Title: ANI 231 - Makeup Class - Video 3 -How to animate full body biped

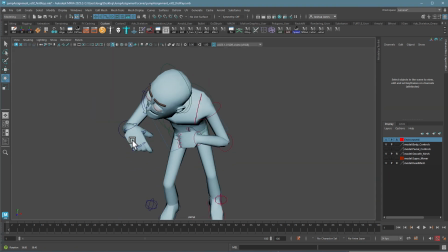1481s
He's looking nice and weak, just like I wanted. Just going to double check and make sure everything's looking good from all angles.
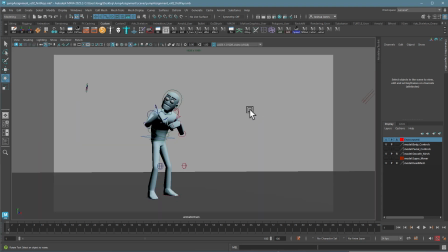1487s
Sometimes you get weird stuff in there. And I also want to make sure I can still see his eyes.
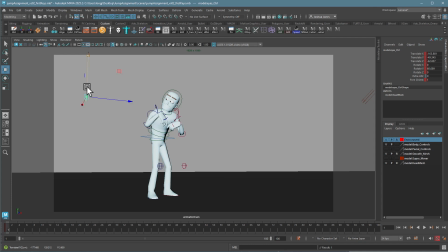1491s
They look a little bit high to me, so I'm going to pull those down and I'm going to push them off in this direction a bit.
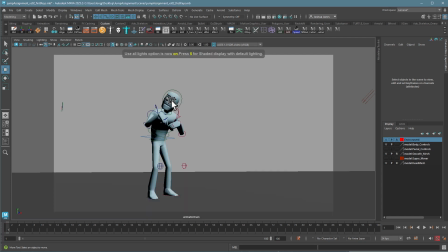1504s
All right. So I can't see his eyes. I want to get some light on there, but for right now, this is looking pretty good. I can double check my shadows. Those are fine too. I like the setup. So I'm going to key all. Now, oh, I forgot to do the facial expressions. So let's do those really quick and then we can move on.
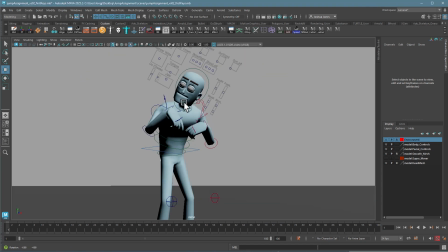1525s
So here, just going to go in again, a lot easier to do it from this view.
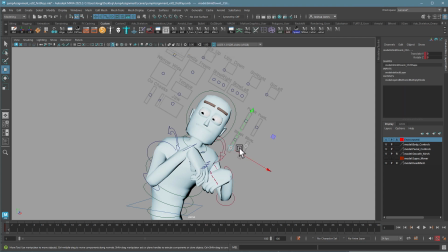1530s
So I'm going to add a little bit of lower lid. That tends to make people look more fearful. And I'm actually going to increase his pupil size. So I have a little bit more room to play here and they'll show up better in the main view. Going to have him frown a little bit because he's unsure.
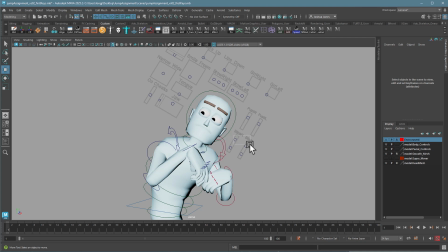1548s
And I'm going to keep the lids wide, but not quite that wide. I don't want to be like petrified, just a little bit off. Maybe get a little asymmetry here by making one eye a little bit bigger than the other. Add a little curvature to the eyebrows.
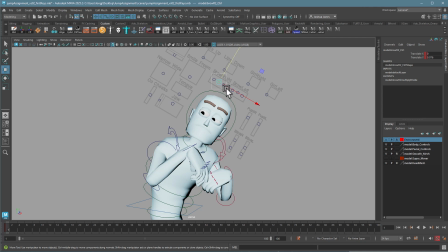1568s
I'm making this eye bigger, so I'm going to make that eyebrow a little bit higher too. Maybe I'll lower this one a little bit. Maybe open up the jaw. Shows a little bit more of the mouth, get a little bit of shadow in there, a little bit nicer.
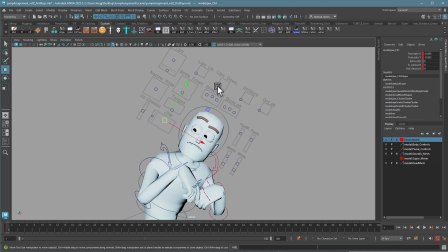1589s
I don't need to play with everything. I just need to consider everything. I don't think I really want to play with the lips at the moment. This is a good start.
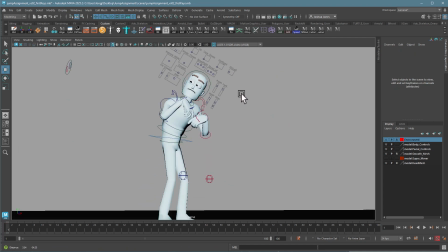1601s
Maybe a little bit of a sneer there. All right. Have fun with it.
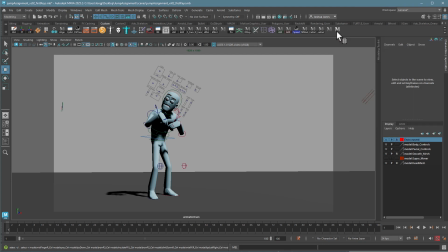1609s
Okay, I'm going to key all that in to make sure that we're good to go. All right, pose is locked. So spend some time on that first pose. And the reason why is if you can do a really nice first pose to kick things off, you're going to be more inspired to keep that up throughout the shot. If you do a really generic pose or, God forbid,
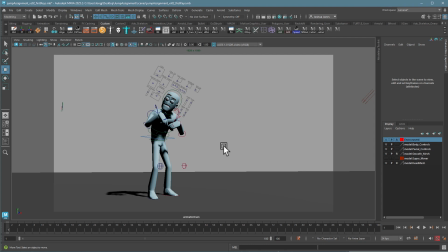1627s
start them off in the default pose and try to animate out of that, it's going to look really weird, like your character coming to life, or you're just never going to get past that and your character will be boring through the whole shot. If you start out with a cool pose, you're much more likely to continue it, and it's less work to continue it too, because I've already done all the hard stuff of posing it up front.
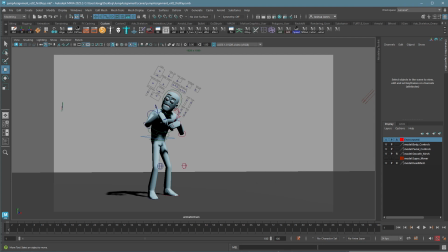1648s
At this point, I'm going to switch to the file online. I have a predefined file for you guys to practice with.
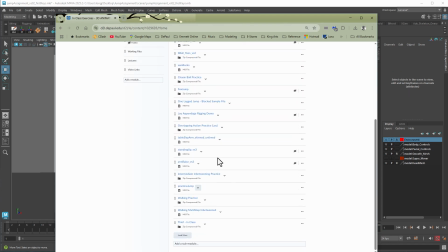1656s
Under here, in-class exercises, if you scroll down and look for practice jump, you can download this one.
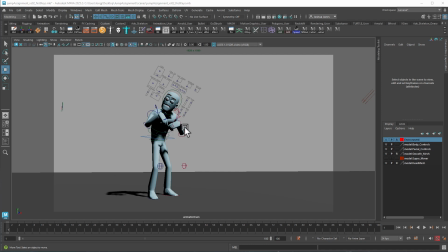1663s
And the only reason why I'm going to do this is just to save time. If I pose every pose in here, it's just going to take a long time and it's unnecessary.
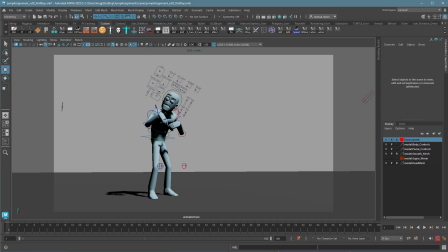1670s
I want to show you how the animation part works once you get your poses done. So I'm going to go ahead and save this.
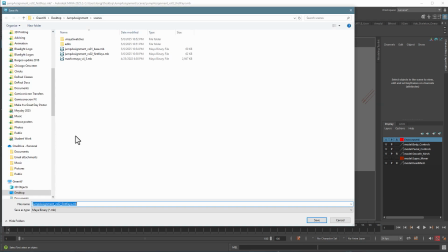1679s
There's a new version. I definitely did a lot of work there. And I'll say first key finished. Cool.
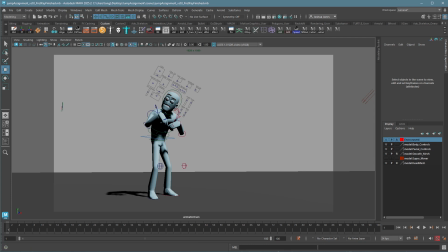1694s
All right. Let's load up the file and we'll work from there.
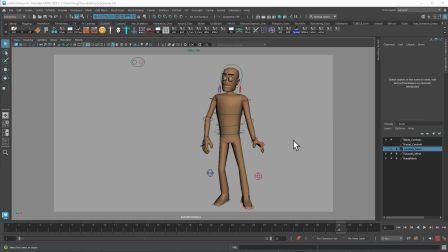1700s
This is a slightly older version of Max or Maya, so you might see some different layers and stuff over here, but the controls are basically the same.
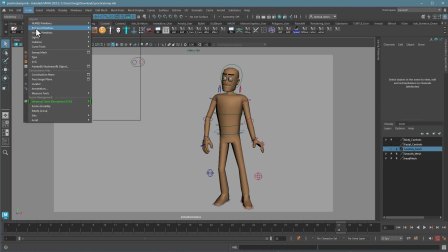1709s
I don't have a ground plane in here. I should definitely put one in. So I'll throw that in really quick.
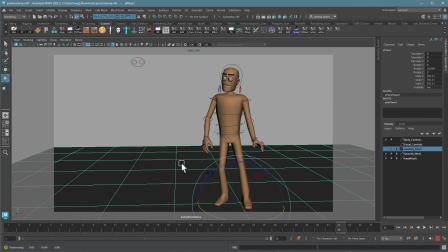1718s
Just helps us see when we're actually going through the floor. And I'll just put that on a layer.